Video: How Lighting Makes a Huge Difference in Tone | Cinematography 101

The photography lenses that have been rehoused into cinema lenses so that we can pull focus on them remotely and because this is a 50s sitcom look I'm doing a couple of things differently than that
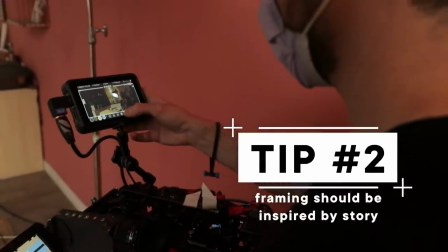209s
traditional cinematic look first I'm framing for 4x3 which is why I have my ninja on here because that
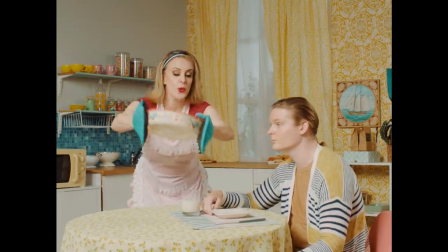214s
has those crop bars so I can get an approximation of what the final crop will look like second I'm not filming at the shallowest depth of field because
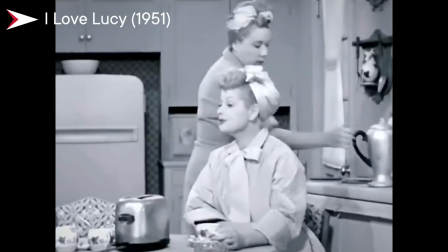223s
those cameras on those studios at those times they were shooting at like what f11 because they had super super bright lights up top in a grid so we're going to try to estimate that as much as possible with the amount of light that we have in here so i'm also going to shoot this scene with
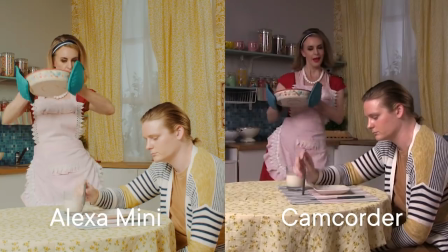240s
my camcorder why because it's a different look it's more of a definitely more analog definitely a little bit of an older style
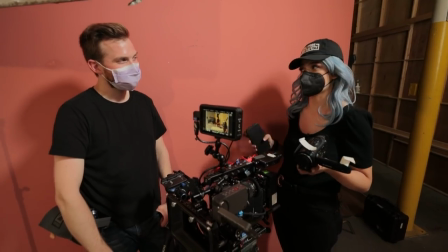248s
i mean ideally i would shoot this on actual film but i'm terrified of that so this is the next best thing my can't order from 2003.
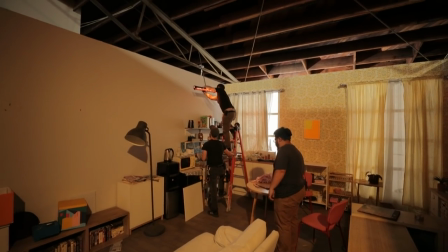255s
So we're here at Ideal Sets which has a bunch of standing sets but it doesn't have a grid like you would at
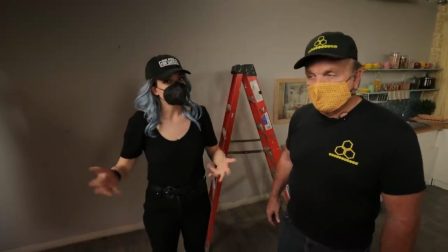262s
a studio that has a sitcom but here we have a little bit of an issue how do we get that soft overhead light?
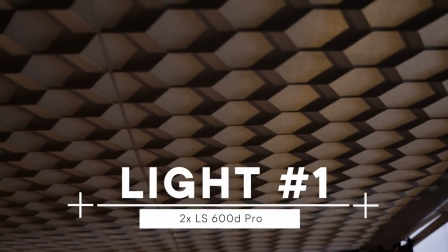268s
So we came up with this solution rather than building a structure and taking the time overhead we wanted to take the time to film so we put up eight
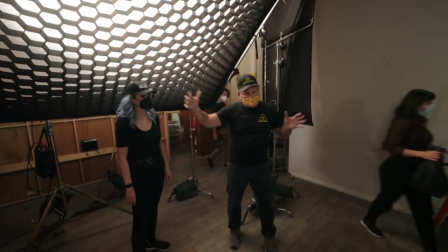276s
by eight with a honey crate an eight by Honeycrate to control and direct the light because we're up against the wall here and we
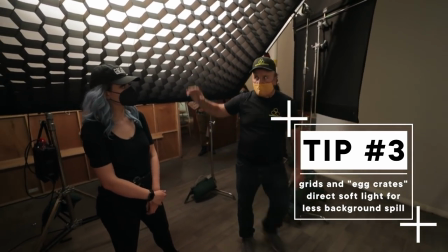284s
want to start taking it off of the side. So without getting too many flags and sands involved, the Honeycrate directs the light and also controls it off of the side.
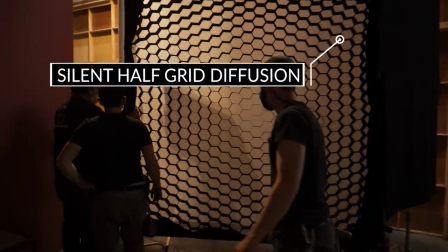293s
It's backed up with what looks like a half grid. Yeah, this is a half grid and we're double breaking it with a 4x of Opal.
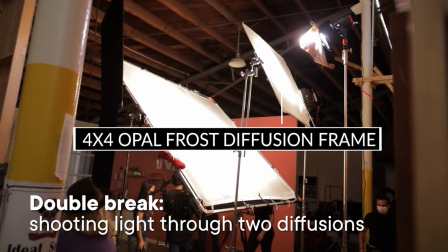300s
We have a 600D up there with the F10 Fresnel and another
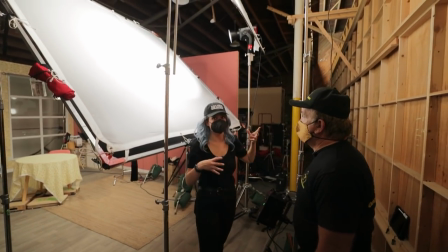304s
600D Pro with that hyper reflector going right into it.
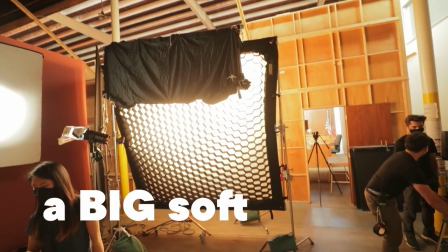309s
Essentially, the idea is we create a big, soft source for our key so that there are no shadows.
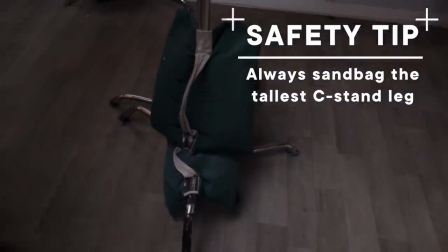317s
On the grip side of the rigging, you'll notice the stands all have bags on them for extra safety.
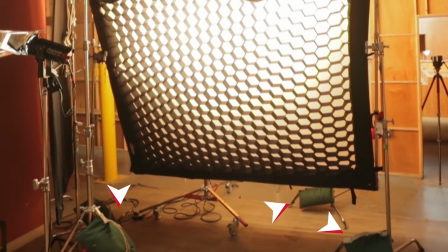322s
People trip, fall. Anything happens in here, this equipment could fall over.
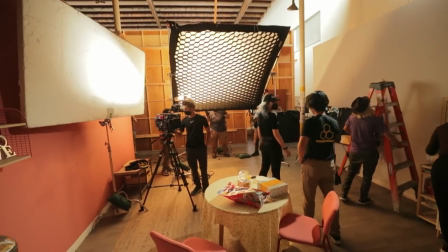328s
Sandbags are very necessary, and it's rigged very professionally. So we put up this frame right here with the honey crate, and you did something really fun here. yeah so basically it's like a very standard thing when we work on the shoot with many
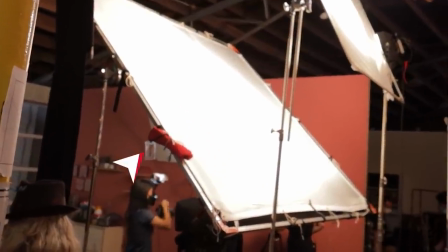342s
racks we usually like to tie the bag around the frame so right after we wrap the rag it will go directly into it and you don't get all the bags mixed up and the different racks yeah it's like really lightweight yeah and it doesn't affect the lighting at all in order to fill the space with even more light and have flatter light we're filling it in with a 60d which is
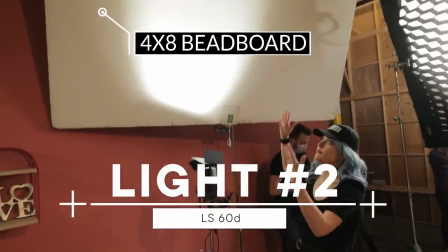361s
bouncing up into a 4x8 bounce and that's creating even more fill.
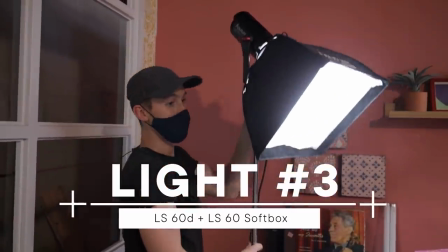368s
In a lot of these 50s shows they also had backlights or hair lights behind the actor's heads.
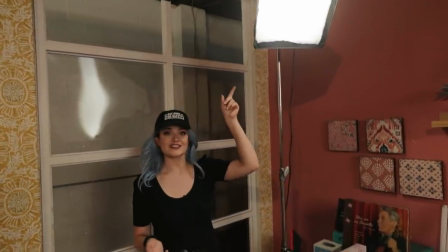374s
So here for the actor's head we have a 60D with a softbox on it.
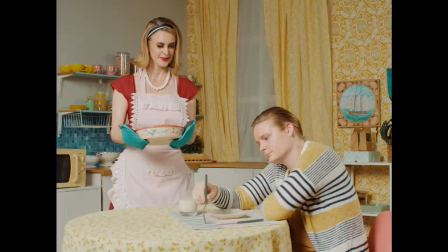377s
So that's going to be directional but still soft and since it's pretty close to the sun we don't need a more powerful light.
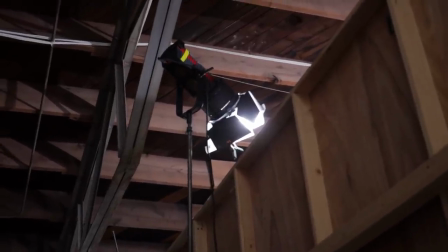386s
The 60D will do just great. For I going to give her that backlight at her A mark or at her B mark? I decided to do it at the B mark because that's where she lands and that's where the real reaction from the sun happens.
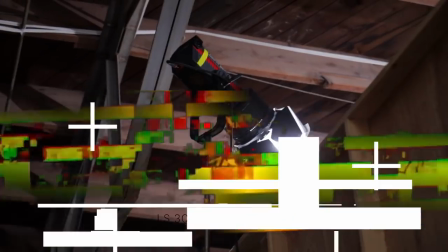401s
So we have this 300D2 with the Fresnel on it with the barn doors.
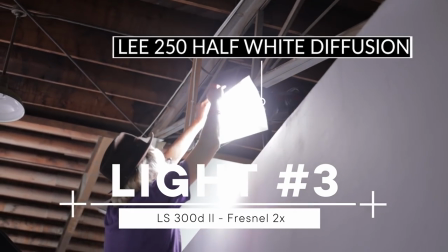406s
Attached to the barn doors is a little bit of 250 diffusion to again make it directional but soft so that when she lands forward that is her hair light coming from the side.
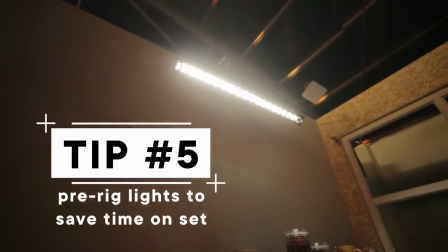418s
So we haven't shot our first setup yet but we're already a little bit pre-rigged for a second setup. Yeah no that's that's good pre-rigging getting ready because this is up out of your shot.
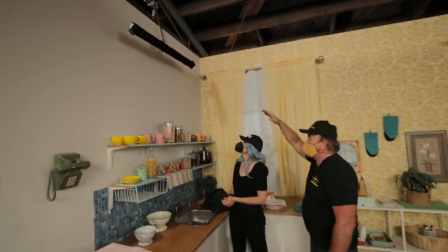427s
You've rigged with another stand over the top with a looks like an estera tube.
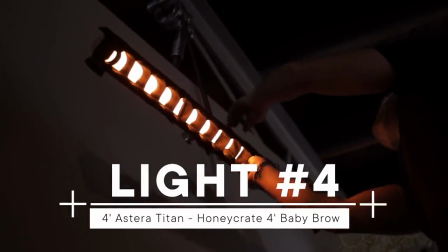431s
Has a bunny crate baby beyond which again controls it keeps the light off the wall.